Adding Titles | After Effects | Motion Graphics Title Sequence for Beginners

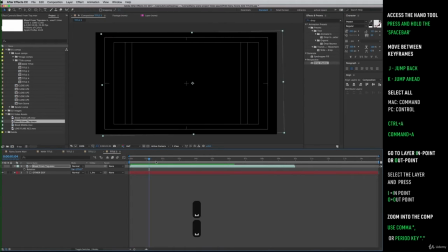[12:38]
Maybe, well, it needs to come in a little sooner. I'll also check the other ones as well. Let's check these and make sure they're coming in an appropriate time. Yeah, these all need to be coming in a little bit sooner as well.
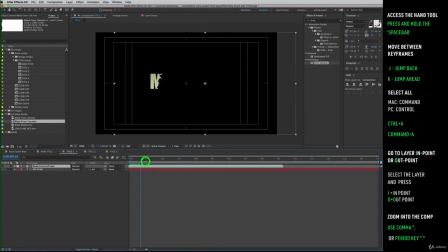Alright, we're almost there. Okay, let's jump into title 4 and let's think of one of our other favourite actors.
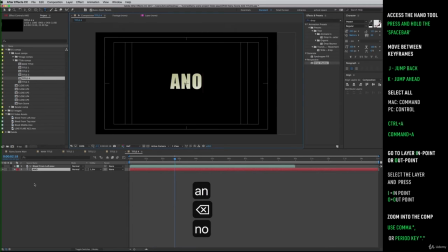[13:13]
Let's just change this one to Another, and let's go for bleed from middle again. So use the command that we did before, holding Alt with both layers selected, drag and replace.
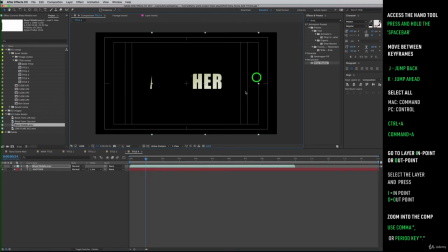[13:27]
What we're going to do with bleed from middle this time though is manipulate it slightly so that it comes in slightly different from our main title. We can rescale and rotate these. The main thing we need to be concerned about is that our text is covered, so that way it definitely reveals the whole of our text.
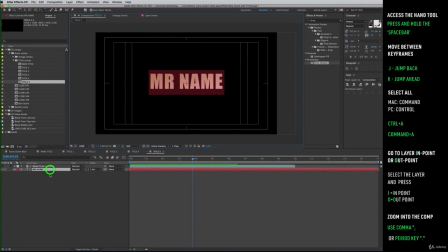[13:47]
Let's do our last one and we'll call it Last One, and we'll use bleed from left. But this time let's make it bleed from right. Oh, it's already on bleed from left, what am I doing? Let's just rotate that round so that now it's bleeding from the right.
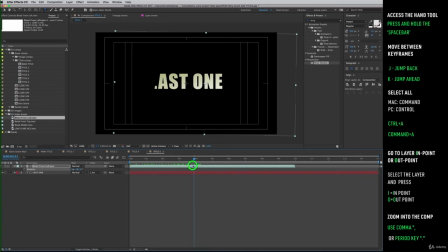[14:06]
Let's squeeze it a bit slightly so it comes in a little bit quicker too.
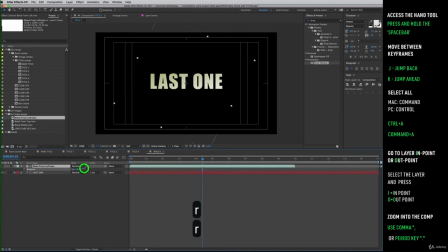[14:23]
I'm also going to rotate it so that it comes in more of an angle. Okay, so I'm being a bit picky now. I'm just going to rotate it so it's revealed in the direction that we're going to be reading it.
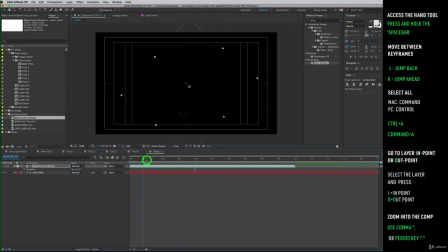So it's time to bring those now into our close-up comps. So let's just close all of these title comps.
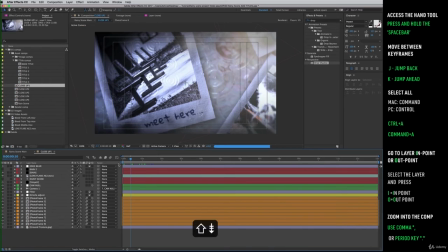[14:53]
Open close-up 1 and let's go in about 10 frames and bring in title 1.
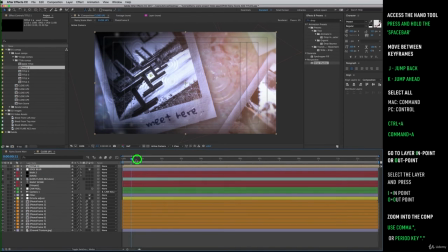[15:00]
Let's bring it to the top here. Another thing we're going to need to borrow from our main title is the drop shadow. If you go back into the main rainy scene and then select our main title and go to
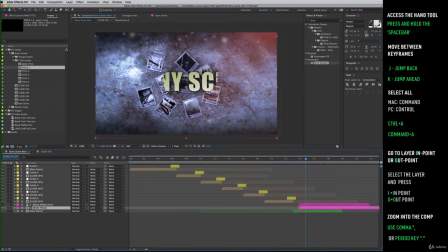[15:14]
the effects controls and then copy the drop shadow with Command or Control C. With those effects now copied, let's jump back into Close-Up 1
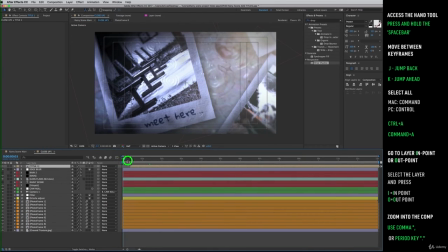[15:28]
and have the title selected and paste in those effects. And now, as you can see, it stands out a whole lot more straight away.
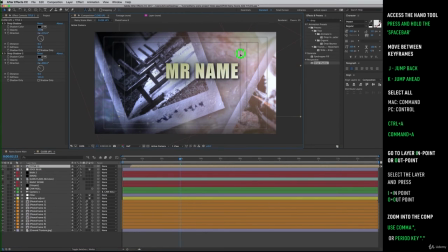[15:44]
Let's drag Mr. Name up to the right hand corner, just so that's in the safety area here. Let's go back into the project panel and now open Close-Up 2.
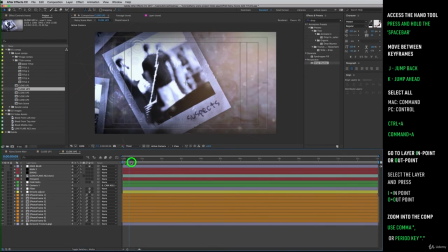[15:58]
I'm going to work at a third resolution to speed things up here, and then I'm going to bring in Title 2. I'm going to position this so it starts coming in at about 10 frames again.
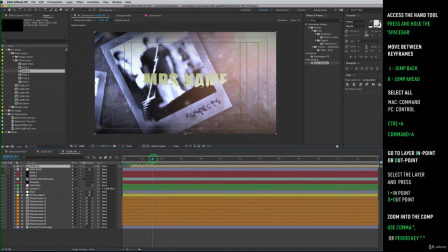[16:16]
And then I'm going to paste in our drop shadows. I think this can probably be okay towards the middle right area. It doesn't have to be in the top right all the time. At the moment, I just don't want it to cover most of this picture here. Yeah, I think that's okay here.
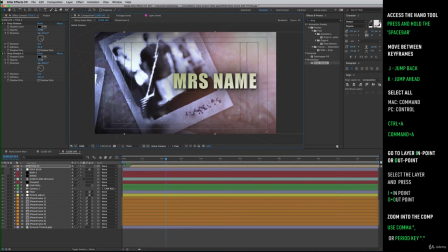[16:35]
We might have to make a few minor tweaks anyway. So anyway, let's go to Close-Up 3.
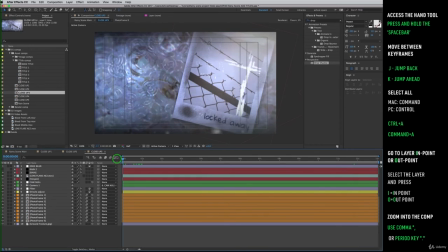[16:46]
Again, I'm going to jump ahead 10 frames, and this time I'm going to be bringing in Title 3.
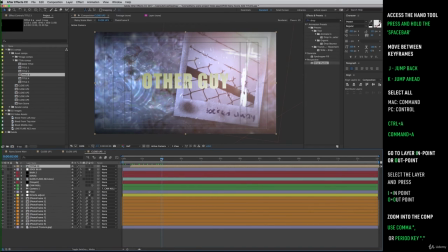[16:58]
Other guy needs the drop shadows too, so let's paste that on. I'm going to drag the other guy down over to the left. Let's drop it down, maybe bottom left. I'm going to select third resolution to speed things up again.
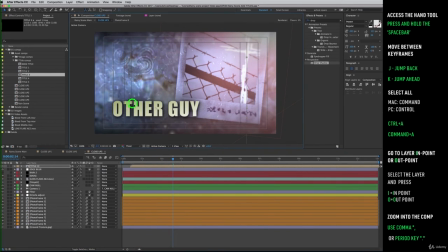[17:21]
Actually, no, I'm going to go top left. Maybe middle actually. Let's do middle, right? Sorry, I'm so indecisive. But middle is where I'm going to stick with now.
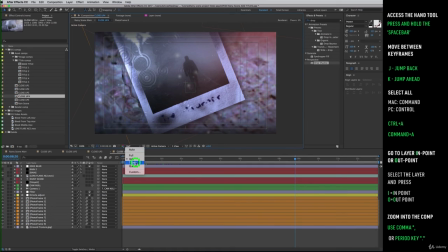[17:33]
Okay, so Close-Up 4 is next, and I'm going to select third resolution as well.
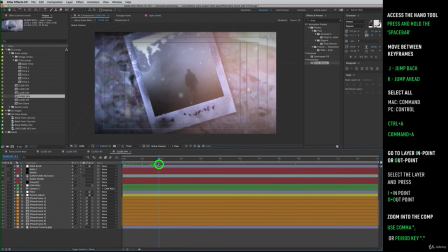[17:41]
Okay, so let's just bring in Text 4. And we've still got our drop shadows already copied, so we can paste that directly onto this title now. Again, I'm going to have this coming in at about 10 frames for now,
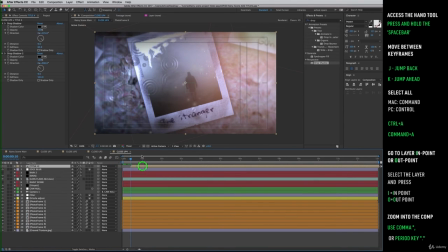[17:58]
but it's quite likely, you know, once we've seen this all together, we're going to have to make some tweaks. But 10 frames now is still all right. Okay, so I'm going to just choose another position for this. Let's go top right again. Bear with me whilst I try to choose a position for this.
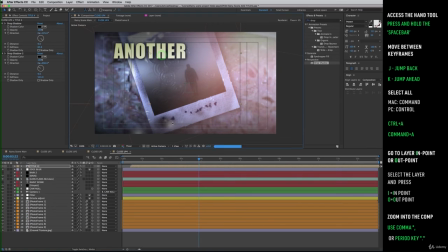[18:18]
Again, being a little bit indecisive. Okay, let's go back to our project panel, and we're selecting the last comp now and our last title.
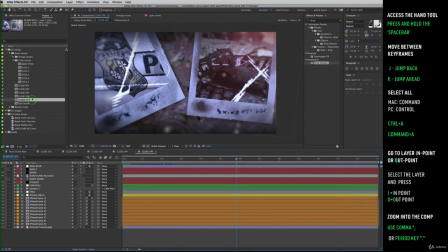[18:29]
So let's drag that in.
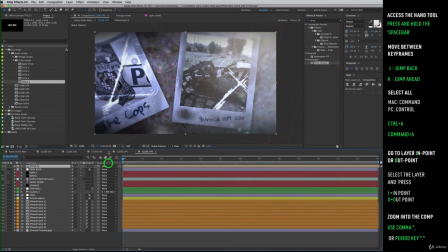[18:34]
Let's jump ahead again 10 frames and bring the title in. And with the title layer selected, I'm going to paste in those drop shadows one more time.
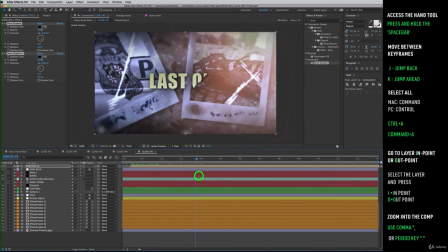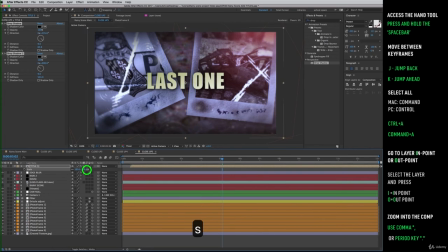[18:56]
So I'm going to scale this one up a little bit as well. And I'm just going to position that towards the top so we're not covering over our text on these Polaroids.
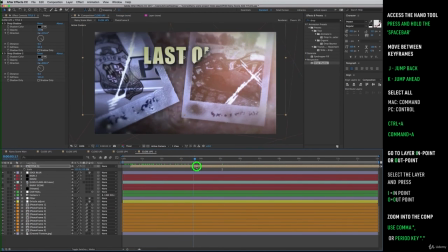[19:09]
So let's have a review of what we've just done and go back into our main scene one more time.
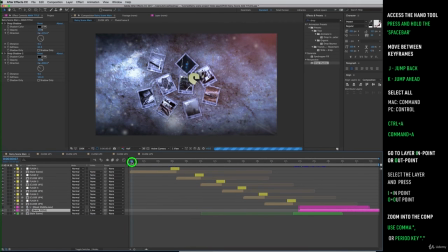[19:16]
And let's drag back to the beginning and drag it through to make sure everything's all right. I'm going to go back down to a third resolution one more time just to make sure my computer can keep up. And let's drag through.
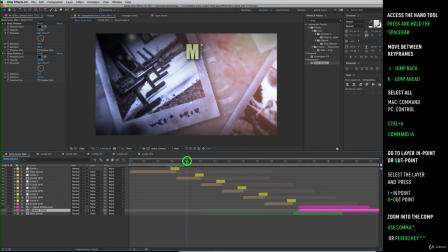[19:33]
Here comes our first title. Also, we can see the text on our Polaroid deteriorating here, and also our transition bringing in our text nicely as well.
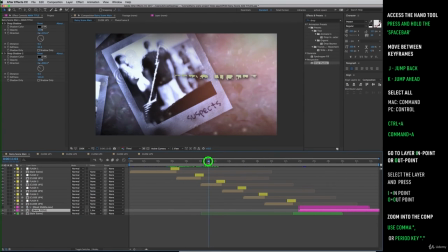[19:49]
Our suspect's text smudges away. Great, I'm not seeing anything that we need to change here.
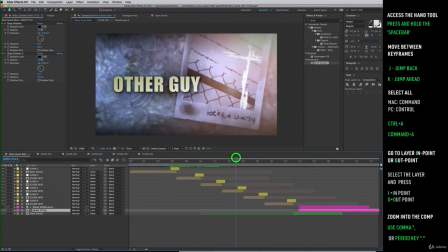[19:56]
I'm imagining some kind of fast-paced thriller type music to accompany this, so it wouldn't be too slow anyway.
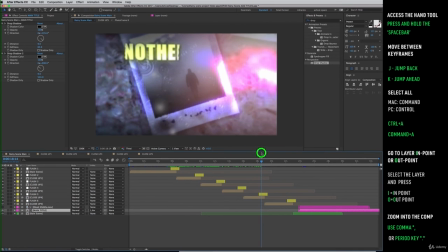[20:03]
There we go, I spoke too soon. Here's one thing we need to change. our text doesn't really have enough time to reveal itself here,
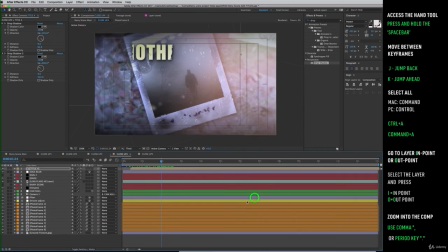[20:11]
so let's go back into Close-Up 4 and drag that back so that the transition occurs just in time. So I'm going to go into Title 4 and do some time remapping for Bleed Middle.
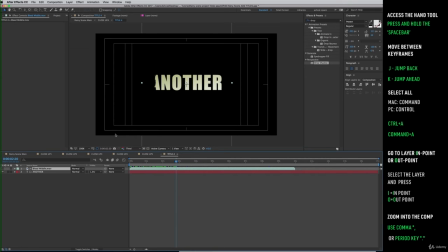[20:24]
So select Bleed Middle and right click and go to Time, Enable Time Remapping. So get to the point where the text is finally revealed and then come over here to add another keyframe, and then let's drag that to the left.
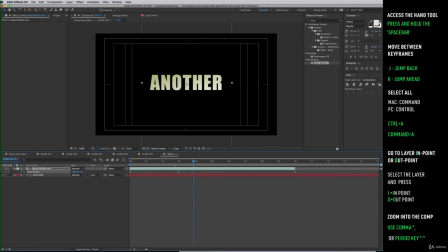[20:45]
I'm going to go for 2.5 seconds now. That should be enough time for it to be read.